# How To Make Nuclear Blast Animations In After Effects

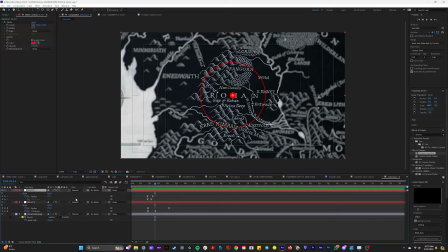249s
That looks so good. Okay, and maybe we'll bring our circle in the middle down a little bit. So after it explodes, our circle gets small. Bam! That looks really, really good. Boom! It's like a concussive grenade. Okay, this looks so good. I'm so sorry. This just looks amazing. Boom!
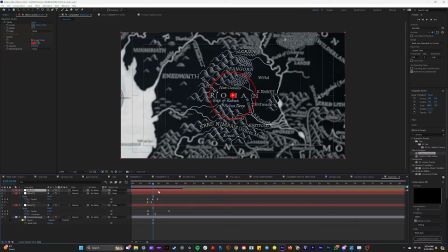267s
And now from here, you can kind of play around with all these different types of keyframes and play around with the styling. Like maybe you want multiple rings to come out of this. Like maybe this is literally like sonar, you know?
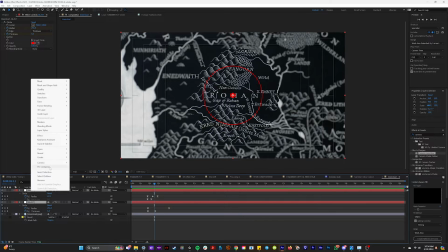281s
And then for a final touch, let's pre-compose these and name it Explosion.
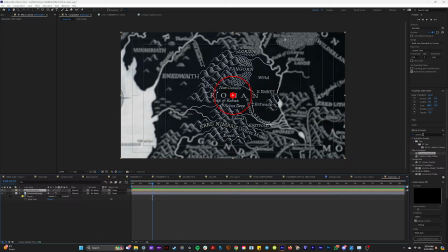286s
And what we can do is come up to Effects and Presets and type in Deep Glow. Bam. am. And so now we have a pretty crazy looking explosion, but I don't need the radius to be this big. And what we can do to make this blend in with our map a little better is we can set it to add.
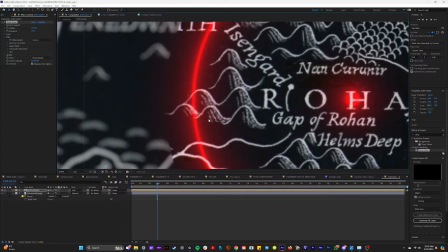303s
So now you can see that you can kind of see your map underneath of your explosion.
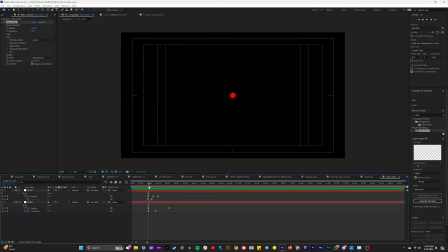308s
I'm gonna make this initial bomb. I want this to be way faster. And in a real explosion, everything is way, way bright in the beginning. So what I'm actually gonna do is as this first circle comes out, I'm gonna keyframe this red to actually come on over time.
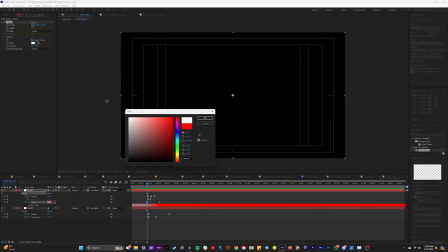326s
So before the red, I'm gonna change the color to white. Bam!
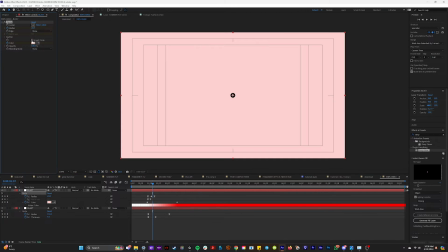330s
And actually maybe in the middle before it turns red, we can change the color to like orange, maybe like a bright yellow.
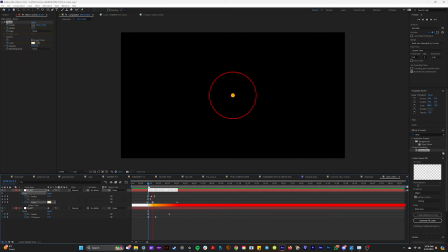338s
So it's like, bam. And if we go back, oh, do you see that?
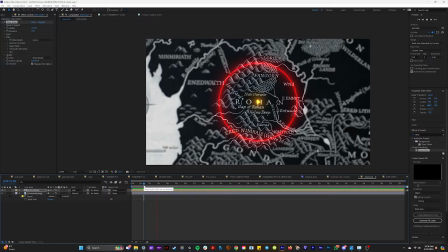344s
Bam! And so now like we get this bright white circle that's shooting out the redness. I just set it to 15 frames per second because I like this kind of choppy look. And I just think this looks really freaking cool. And so it's up to your discretion to keep compositing after this. This is basically the effect.
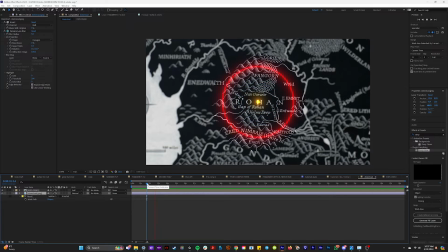362s
But something I like to do is like as the effect is going out like this, maybe I can add like a tint effect to our map. And I will map it to like something like this, like red.
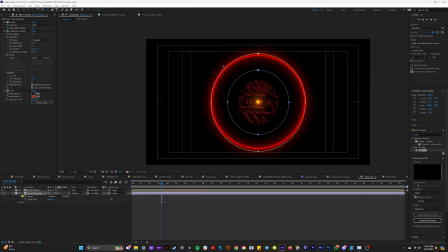375s
That looks really cool. And if we grab our ellipse tool, we can isolate this red to only happen underneath of our explosion. And so remember earlier, if we hit E to drop down our effects, we can come down here to compositing options and just add this to mask two.
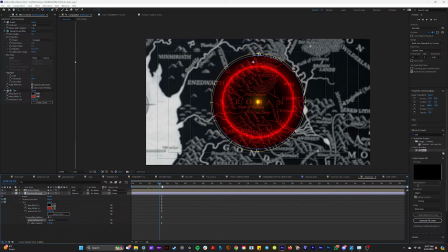392s
So this tint effect is only happening where this mask is. And then if we just create a keyframe for mask two, we can keyframe this to only follow where the mask is.
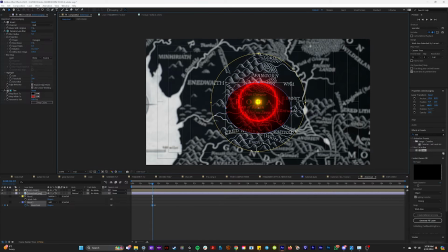404s
So we will just keep going down until our red is only coming out from where our explosion is. And then when it's just this white ball, I'll just keyframe this to be gone. So it'll pop up right after this. Ooh, that looks so good.
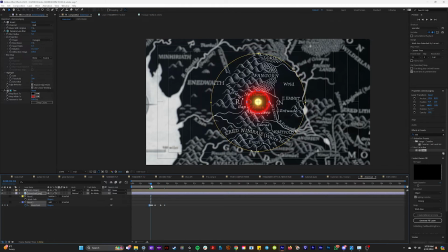423s
Rohan is quivering. And if we watch that back, oh, that is so cool. I don't know why I'm mind blown that this looks so cool. Like I literally am sitting here teaching you how to do it.
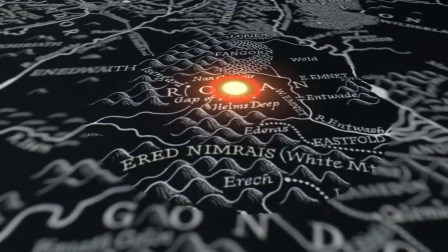434s
Bam! My last tip here is like how you turn anything like this incredibly cinematic.
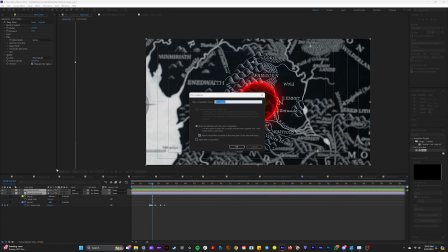441s
So let me select everything in my composition and pre-compose it. I'm gonna name it Map Explosion.
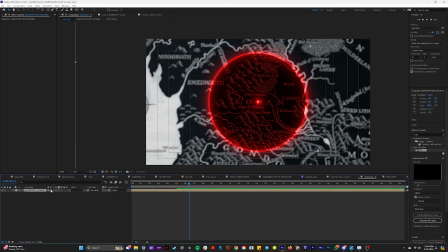447s
Bam, gorgeous. Gorgeous. And what I'm gonna do is I'm gonna turn this into a 3D layer. And if I layer new and add a camera, I'll add like 24 millimeter.
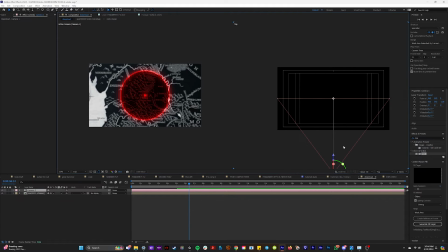459s
I'll change this to two views so we can see what our camera is seeing.
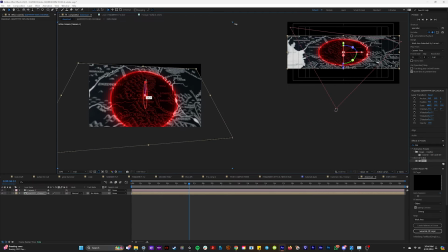463s
And so now we can change the angle of this to kind of be flat.
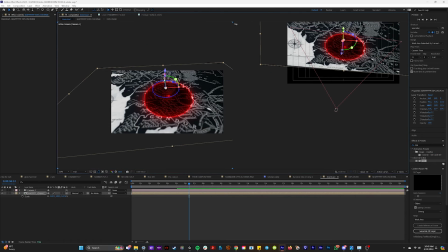469s
Basically, once you add a 3D camera, you can then create some incredible like depth animations. So now I can like animate my camera to like fly around this position here. So let me put a position keyframe on my camera and then like move it over here like this.
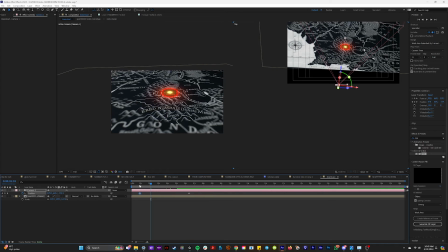488s
So when our explosion goes off, we get this like incredible like panning emotion. I mean, look, that's literally fucking incredible. Are you kidding me?